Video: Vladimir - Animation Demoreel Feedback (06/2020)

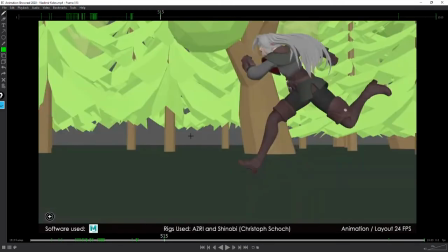(28:25)
I don't know. Yeah, I'm gonna skip that if you don't mind. Also, yeah, there's not a lot of details, so yeah.
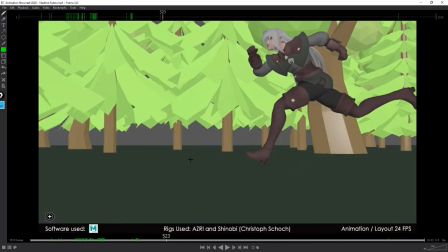(28:33)
All right, animation layout 24 frame per second. All right, I like the poses you went for.
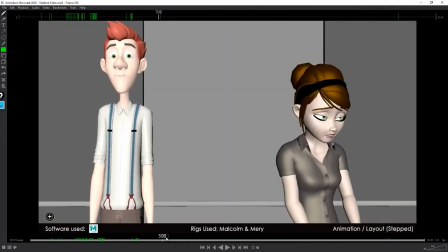(28:41)
I like this idea of the shot, by the way. Kind of simple, but yeah, it's
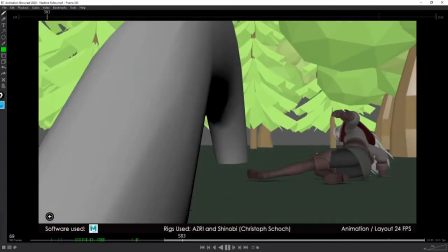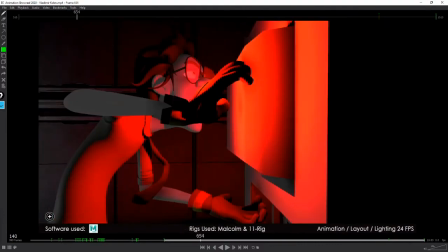(28:55)
okay.
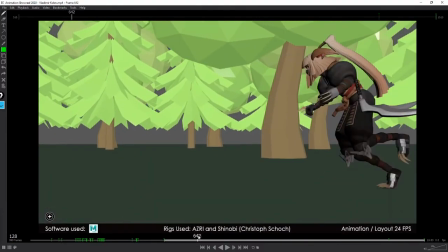Range and current. There you go.
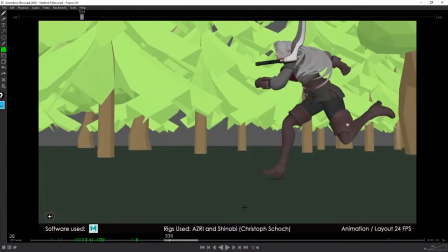(29:09)
All right, I like this the girl running much better than the guy running.
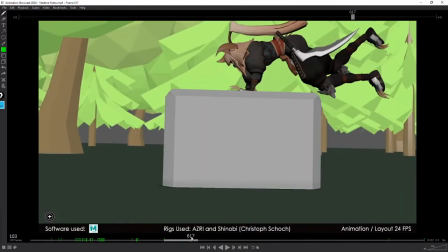(29:18)
Oh, whatever that is. Is it a guy? No, that's another girl, right?
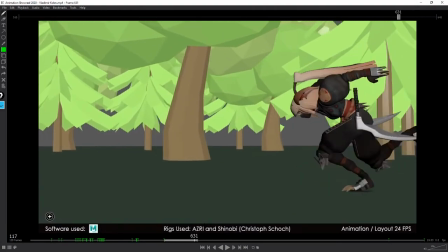(29:27)
I don't know. It feels much better. Perhaps it's the rig. It looks very similar, by the way, the run.
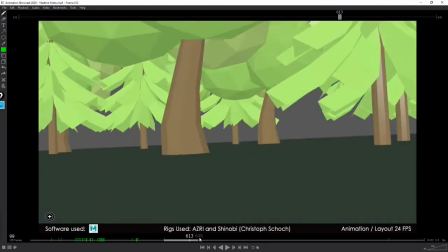(29:32)
So you could have gone with something a bit more interesting with like
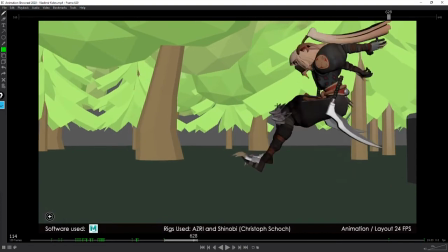(29:37)
obviously this one looks more menacing than the other one, so I don't know, like a different attitude for the run to make it a bit interesting.
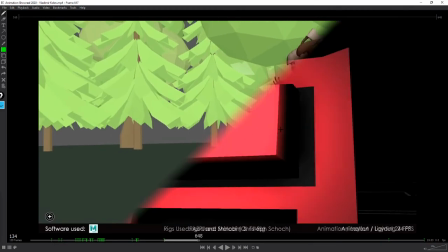(29:46)
Also, seems to me that you should continue this shot.
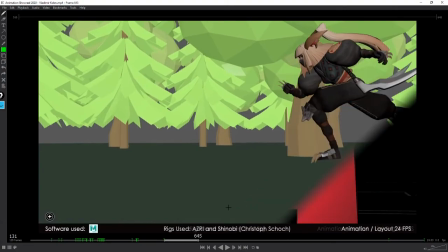(29:50)
It's a bit frustrating that it starts cutting to the other shot because I want to see what's happening.
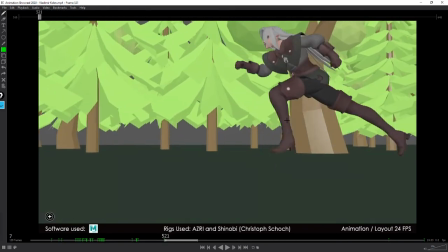(30:01)
It seems to me, okay, so first on the body mechanic itself, I think let me just have a look at this.
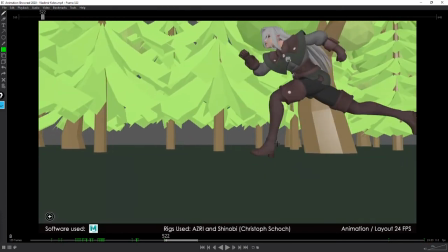(30:08)
All right, overall it feels okay.
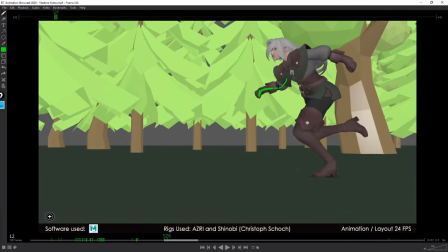(30:13)
Not really a fan of that shape here, but why not?
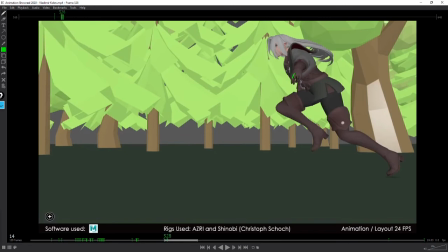(30:18)
And that shape here, the hand shape,
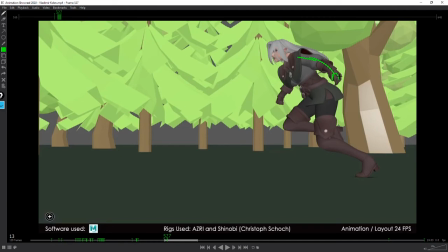(30:21)
seems like she really has the arm very open.
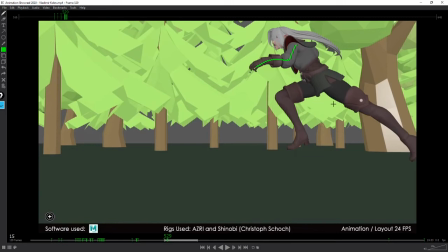(30:27)
This shape here is not great as well. This is quite nice, although same, you could have gone with something a bit more with the line of action, if you know what I mean.
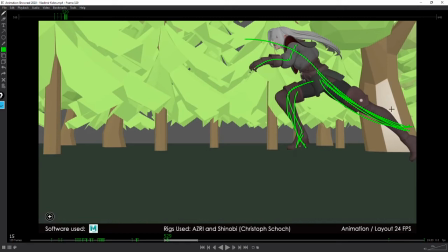(30:41)
Just look at like the, the League of Legends uh, CG animation or whatever.
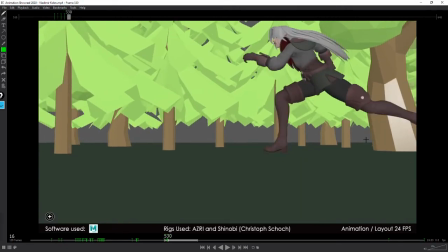(30:50)
Like you will see they play a lot with shapes and stuff. Like this is a little bit weak.
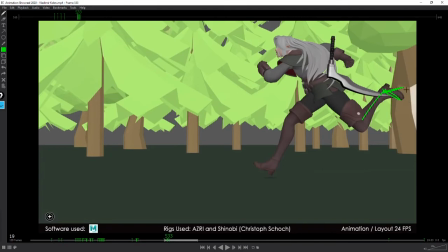(30:55)
The feet like that as well. You want everything to flow a bit more, right? So you should play with that a bit more.
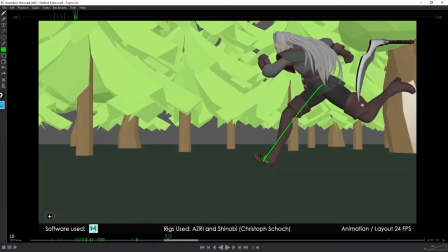(31:05)
Here it seems like it's a missed opportunity to have a nice strong straight in there.
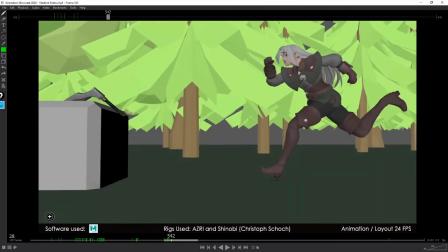(31:13)
Yeah, but overall it feels okay. The head is a little bit too locked with the chest as well.
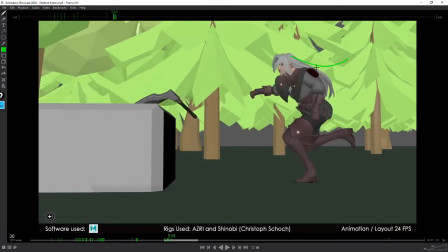(31:19)
Could have make it a bit more interesting. I don't know about the hair as well. Seems like I should change color. Don't know about the hair as well, but yeah, it seems like she's running quite fast.
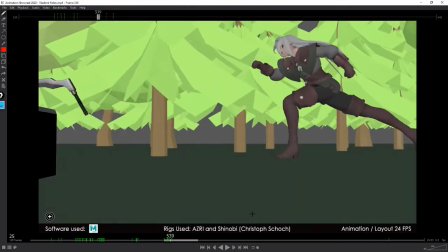(31:31)
All right, and now how it feels playing real speed to me is nice,
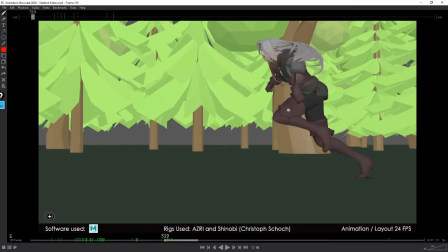(31:36)
but I wish I would see some acceleration every time she pushes.
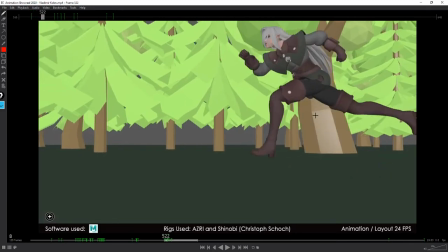(31:42)
So I don't know if it's the camera or whatever, but it feels a little bit too soft. It's a little bit too boring. You need more dynamism. Put more dynamism into that run.
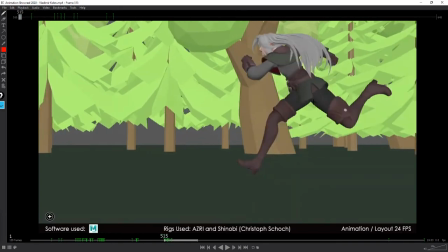(31:57)
So every time she pushes here, so every time she lands here, it's fine to kind of have her
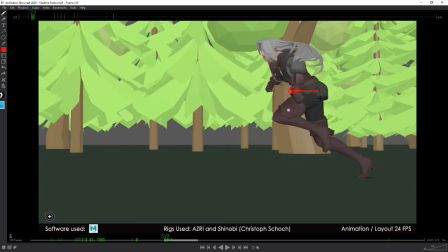(32:07)
not going backward, right? But like slow down a little bit, and then when she pushes, so here from that pose on to here,
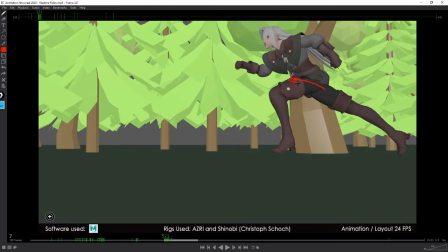(32:15)
I want to see like a kind of an acceleration. So if we look at her in the shot, in the frame, I mean, by the way,
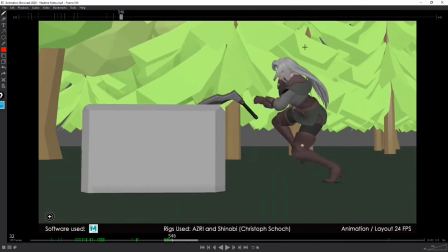(32:25)
sorry, she at the beginning, she's very, very close to